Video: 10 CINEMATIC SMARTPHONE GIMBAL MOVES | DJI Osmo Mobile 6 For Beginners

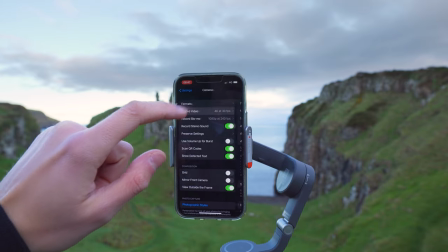0:00 Hey everyone, I hope you're keeping really well. Have you just got a gimbal and don't know what cinematic moves to do to get great video?
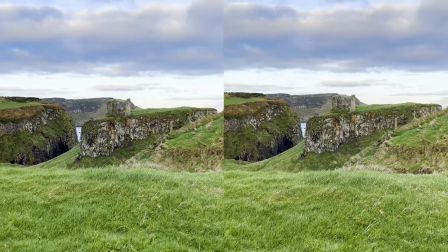0:07 Or have you used your gimbal and recorded lots of footage, but when you've watched it back, it just wasn't that cinematic? The moves were all over the place, or it didn't do your location justice? Well, in this video,
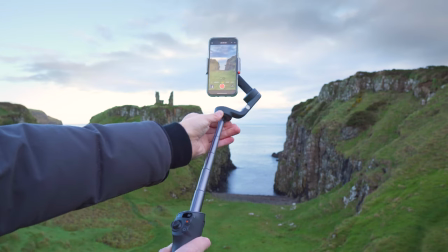0:19 we are going to look at 10 cinematic smartphone gimbal moves for beginners that are super easy to do using any gimbal such as the DJI OM6,
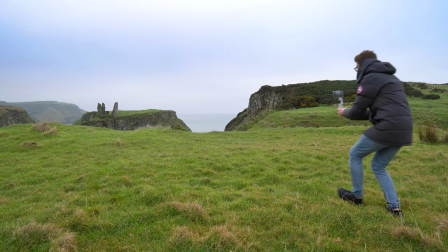0:27 DJI OM5, etc. and work in any location to guarantee you get great clips. And at the end, we'll also put them together into a short video to see what's possible.
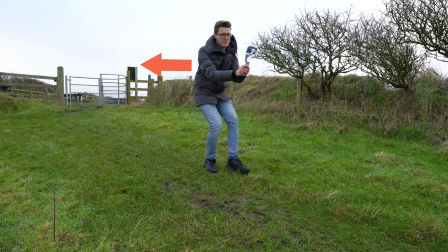0:37 We will take a look at how to do each move step by step, along with some tips along the way to help you get the best results. So let's not waste any time and jump right in. Before we get into the first drone move, we want to make sure our phone is recording in the highest quality possible.
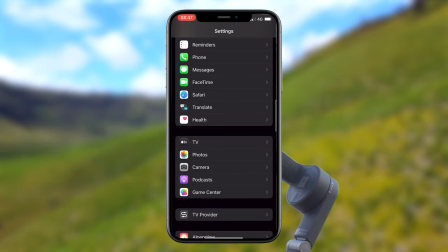0:52 If you're using an iPhone like me, go to Settings, Camera, Record Video, and make sure 4K is selected.
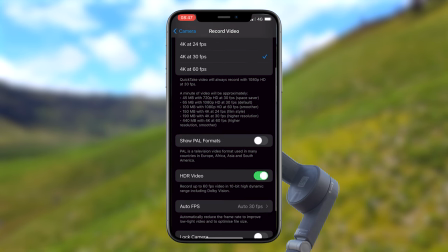0:59 And also make sure HDR video is turned on for higher dynamic range.
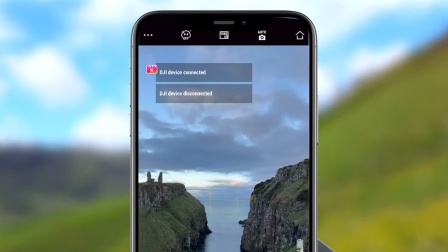1:05 If you are using the DJI Mimo app, then just tap this icon at the top of the screen and select 3840 by 2160. If you are using any other type of phone, just make sure your camera is recording at the highest resolution possible, such as 4K, and you will be good to go.
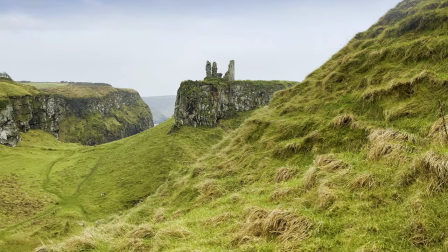1:21 Let's start with a great gimbal move for introducing your location to a viewer, or for an opener to your sequences, such as a travel film.
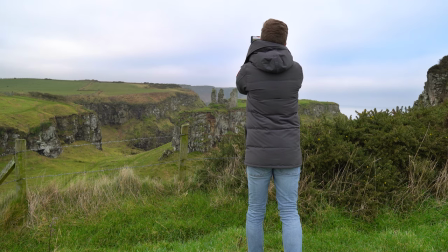1:30 It's also super simple to do. Start with your phone up high above your point of interest, and if your gimbal has an extension pole, then make use of this.
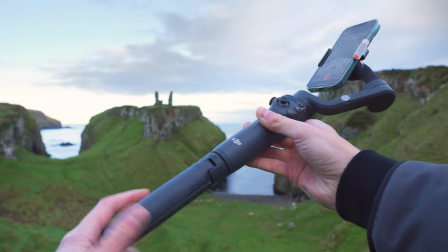1:39 Or you could even screw in the tripod legs, but keep them closed and use this to get your gimbal extra high.
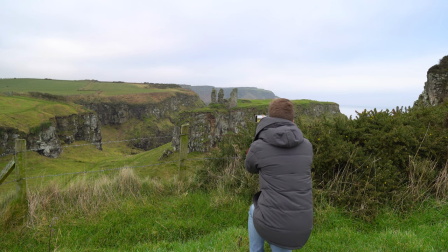1:46 Then hit record and slowly and smoothly lower the gimbal down and try to keep your point of interest in the center as you do this.
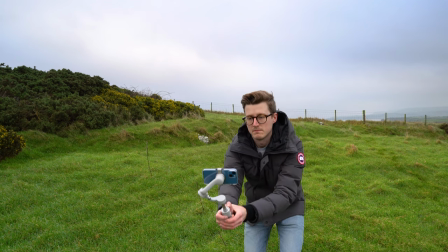1:53 Having a foreground element also helps add depth to your scene,
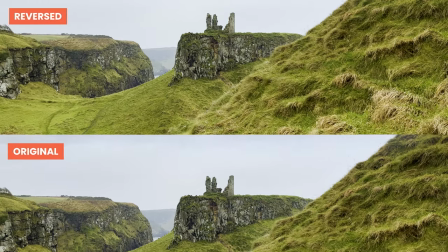1:57 and you can also reverse this clip in your video editor to get two clips for the price of one.
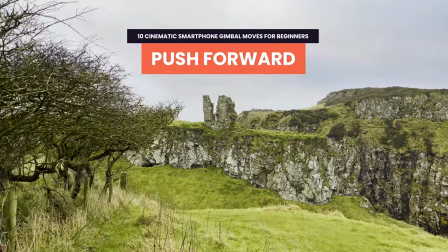2:02 Now let's add more motion by pushing forward towards our point of interest.
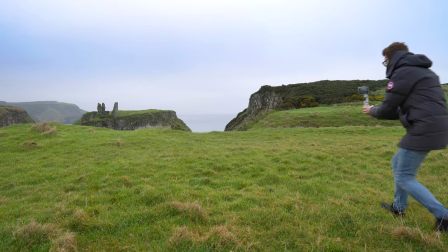2:07 Find an area around your subject that has enough room for you to walk forward, at least a few meters.
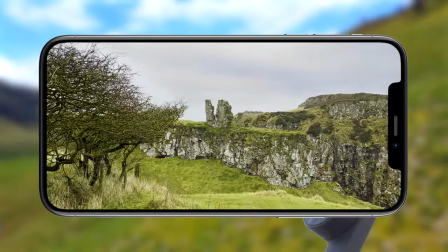2:12 Then point your phone towards your point of interest, hit record, and walk forward at a smooth, consistent pace.
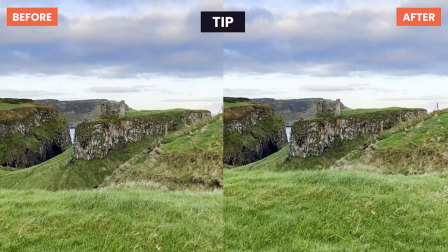2:19 This gimbal move looks great and is super beginner friendly, but here's a tip to make it look even smoother and more cinematic.
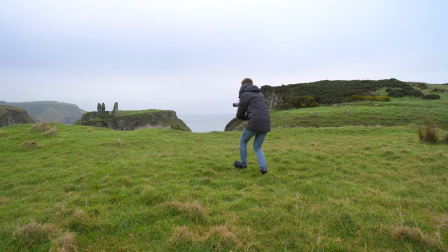2:26 Bend your knees and walk heel to toe as you push forward to reduce shakes from walking normally.
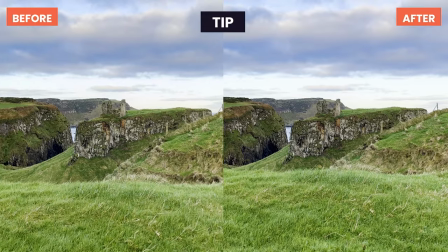2:32 Just take a look at the difference in this comparison. On the left is walking forward normally, and on the right is walking with our knees bent and heel to toe.
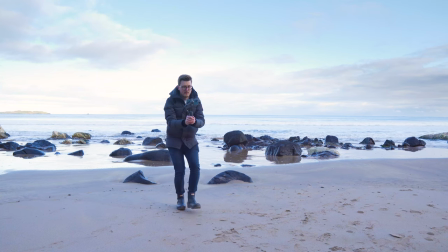2:40 Another tip is to practice this move a few times before recording,
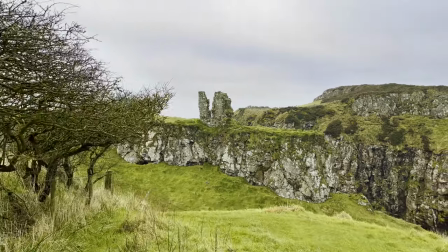2:44 just to make sure there's no obstacles in your way that you might not see if you're concentrating on what your phone is recording.
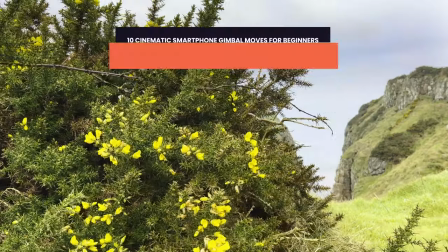2:51 Okay, let's now get more creative with the foreground twist. Another great way to cinematically reveal your point of interest.
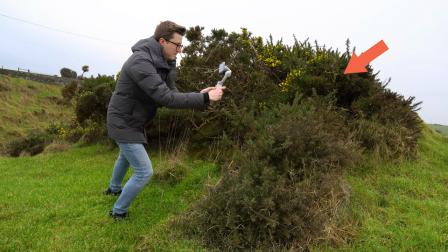2:59 For this move, you want to find a foreground subject you can start behind, such as a hill, tree, or even a corner works really well.
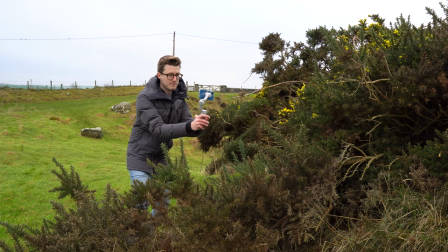3:06 Hit record and move the gimbal to the side, left or right, past the foreground element to reveal your point of interest.
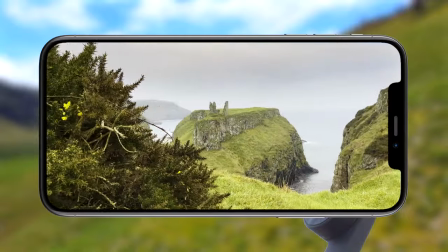3:14 At the same time as you move to the side, twist the gimbal slowly in the opposite direction.
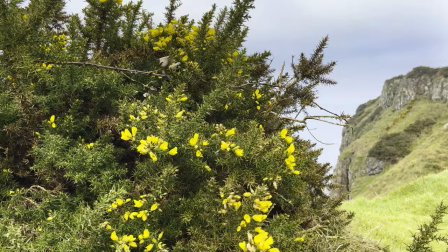3:20 For the best results, stay close to the foreground subject to get a really dynamic shot.
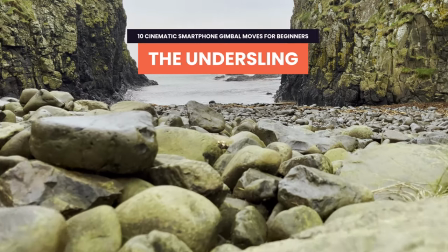3:26 Now, let's flip the gimbal upside down and again extend the extension pole if you have one.
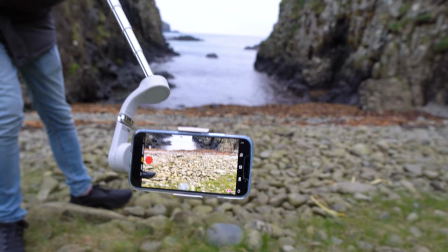3:31 The idea with this move is that we want it as close to the ground as safely possible.
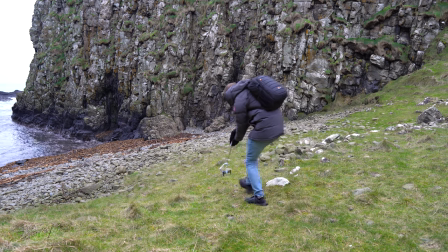3:36 Then, while recording, move the phone slowly forward to get this unique perspective.
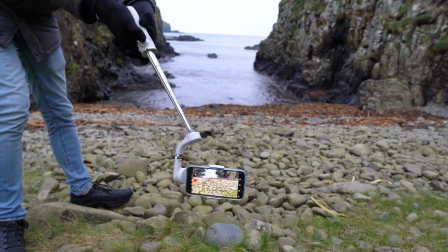3:42 Two tips. Firstly, it makes sense to practice this move a few times,
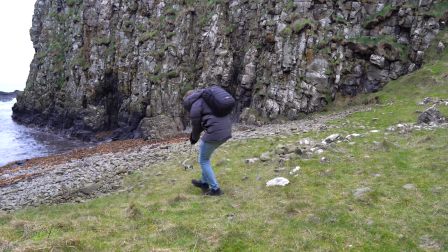3:46 keeping an eye on the phone and the gimbal to make sure you don't accidentally hit any obstacles, such as these rocks.
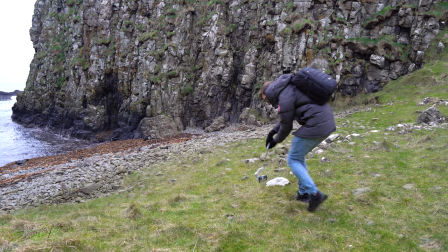3:52 And secondly, be careful not to slip as you do this move or any other move in this video.
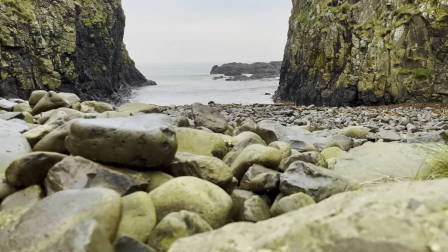3:57 It's super easy to do if you're busy paying attention to your phone screen sometimes and not where you're walking.
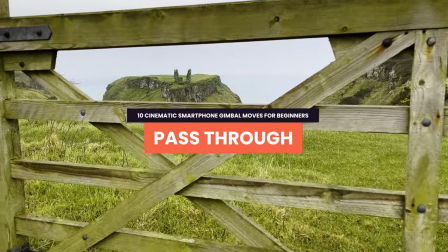4:03 Let's get creative now by passing our phone and gimbal through an object.
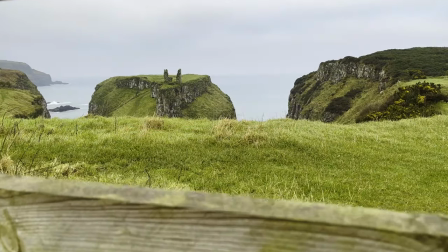4:07 Find a gap in front of your point of interest and make sure your phone and gimbal can fit through it.
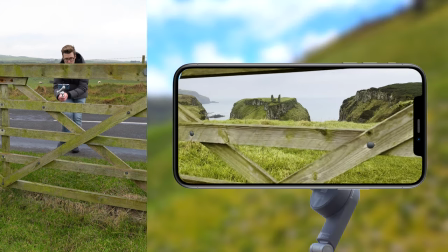4:12 That being said, usually the more narrow the gap, the better the final shots look.
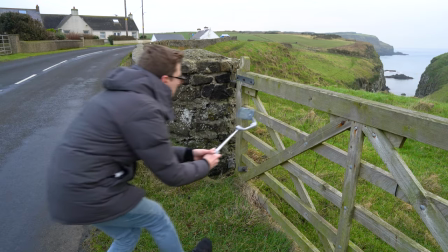4:18 Then make sure your phone is pointed at your subject,
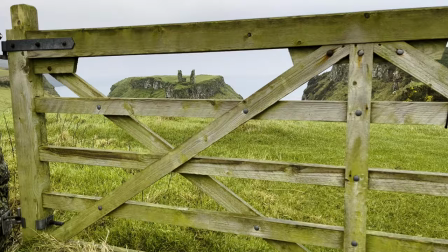4:20 hit record and pass it through the gap using your arms and body as movement for the smoothest move possible.
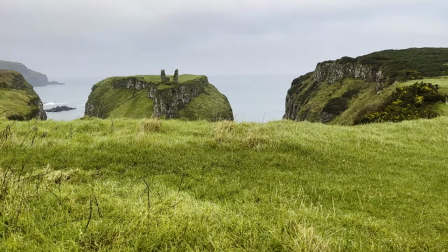4:27 If you find that you keep hitting the edges of the gap as you pass through it, you might find it easier to start with your phone through the gap and then pull it back out.
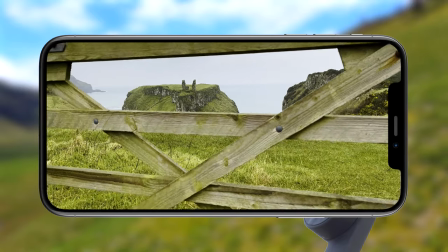4:36 This can also be used as another variation of this move, or just reverse it in your favorite video editor to achieve the same result. Another classic move you can do with any gimbal is the jib upwards.
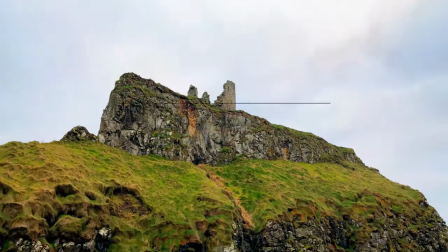4:48 Start with your smartphone down low to the ground and your subject out of the frame.
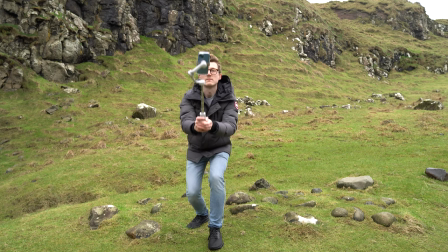4:52 Then while recording, start to slowly and smoothly raise it upwards to bring your point of interest into focus.
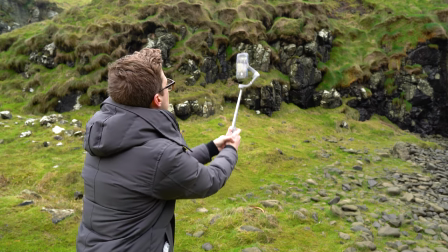4:58 It's as simple as that, but this move always looks great, so why not give it a try? This move always looks cinematic.
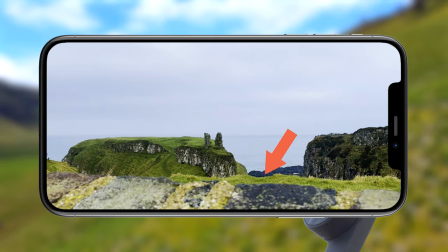5:05 And again, like a lot of these moves, mix use of a foreground element to add movement and depth to your scene.
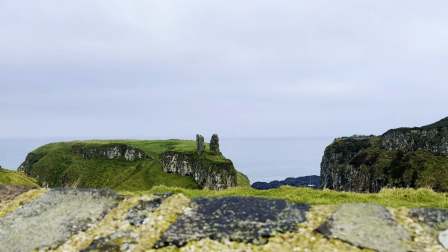5:11 In this case, we used a stone wall, but you could use a fence, hill, trees, another building.
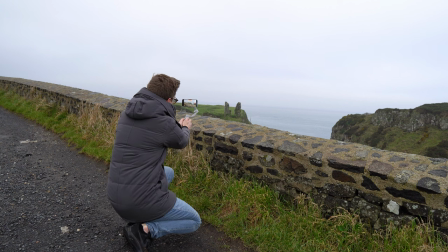5:17 The options really are endless. Then move your smartphone left or right horizontally along it while keeping your subject centered in the background.
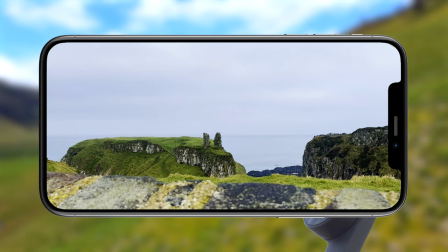5:25 This creates depth and is another perspective you can use to keep your sequences varied and interesting. Next up is a move that looks like it could have been captured with a drone, but it was actually captured with a smartphone gimbal.
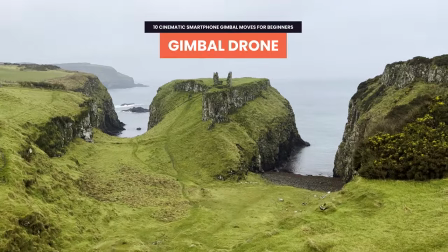5:38 First, find a ledge for this one. Don't attempt this move near a high cliff. Remember to stay safe at all times.
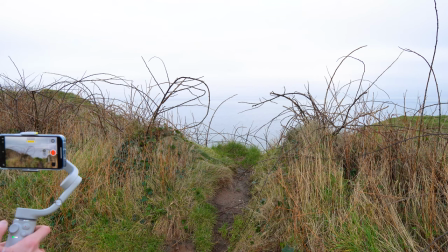5:45 Walk towards the edge, pushing forward. Remember, heel to toe with your legs bent for the smoothest video.
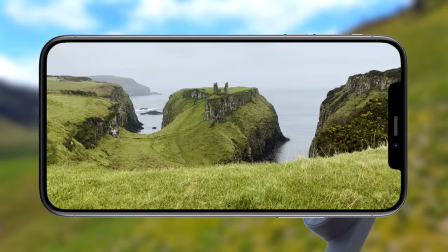5:51 And then when you get close to the edge, extend your gimbal out over it. This mimics a drone flying over the edge to reveal your point of interest.
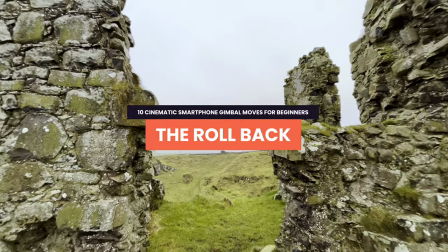5:59 If you're looking for a simple move that delivers awesome results, then this is the one.
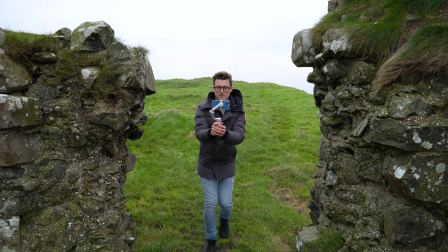6:05 Simply put your subject in the frame and walk backwards slowly.
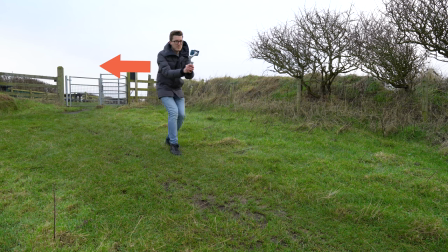6:09 Remember to either look over your shoulder or know that the path behind yourself is clear to make sure you don't trip.
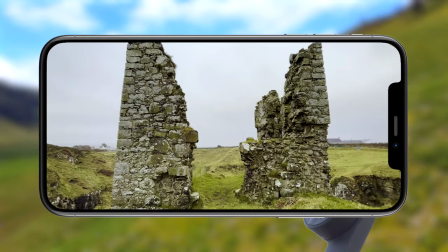6:15 This move works best if you roll back while passing through a subject, such as this castle ruin, and always looks fantastic.
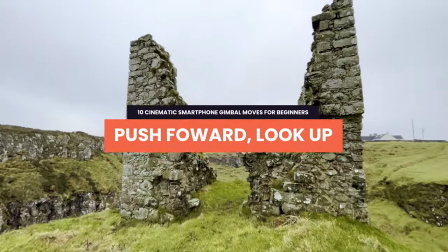6:23 This move looks tricky to do because you have to move the gimbal while keeping it steady,
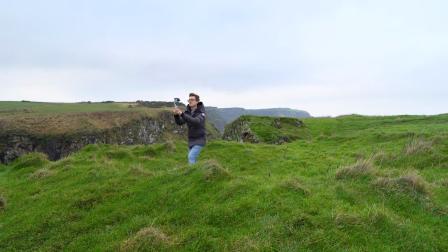6:28 while walking, but trust me, once you master it, the results will blow you away.
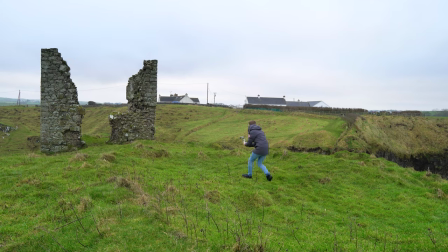6:34 Start with your gimbal pointed towards the ground, walk forward slowly, and at the same time, rotate the gimbal upwards towards the subject.
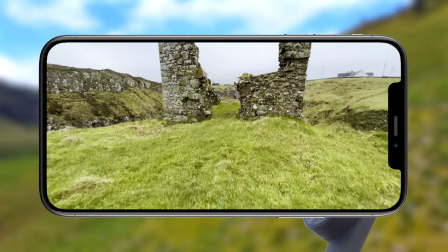6:42 Time this right and you get this incredible punch-in effect on your subject for an epic clip. Now, each of them clips will create an epic little clip that you can use on social media, for example. But let's now put them all together into a short video to see what's possible using a smartphone and a gimbal.
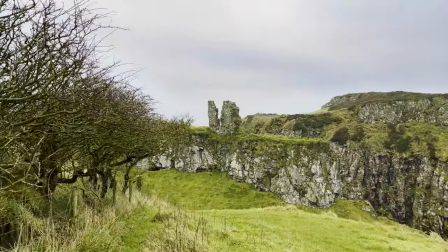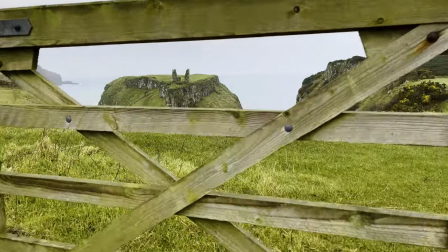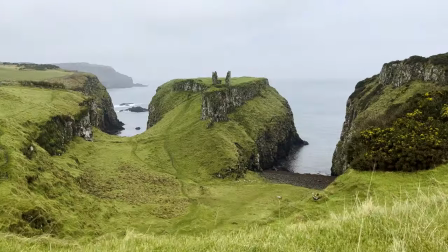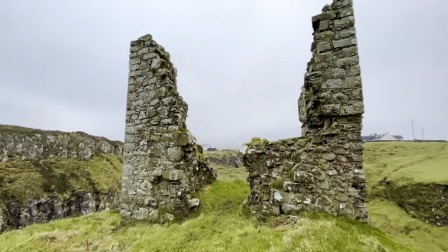So there you have it, 10 cinematic smartphone gimbal moves for beginners, and I really hope these help you get more professional and awesome results when you're out using a combo such as this. Now if you've liked this video and you've learned something new, please let me know by giving me a thumbs up and clicking that like button down below. And if you love all things smartphones and gimbals, I recommend you check out my channel where I have a ton of other content to help you level up your video game when using a combination such as this. Make sure to subscribe and make sure that notification bell is on so you don't miss any of my upcoming videos.
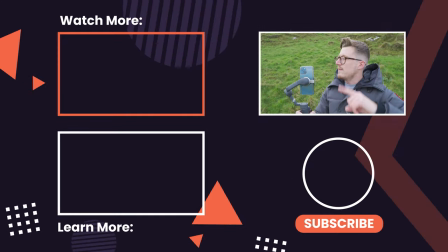7:58 If you want to stick around and see a few more of them now, here's a few I personally recommend. I'll not keep you back any further.
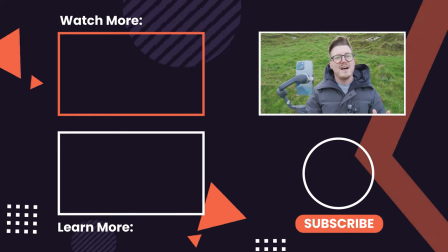8:03 Thank you so much for watching. I'll catch you over there.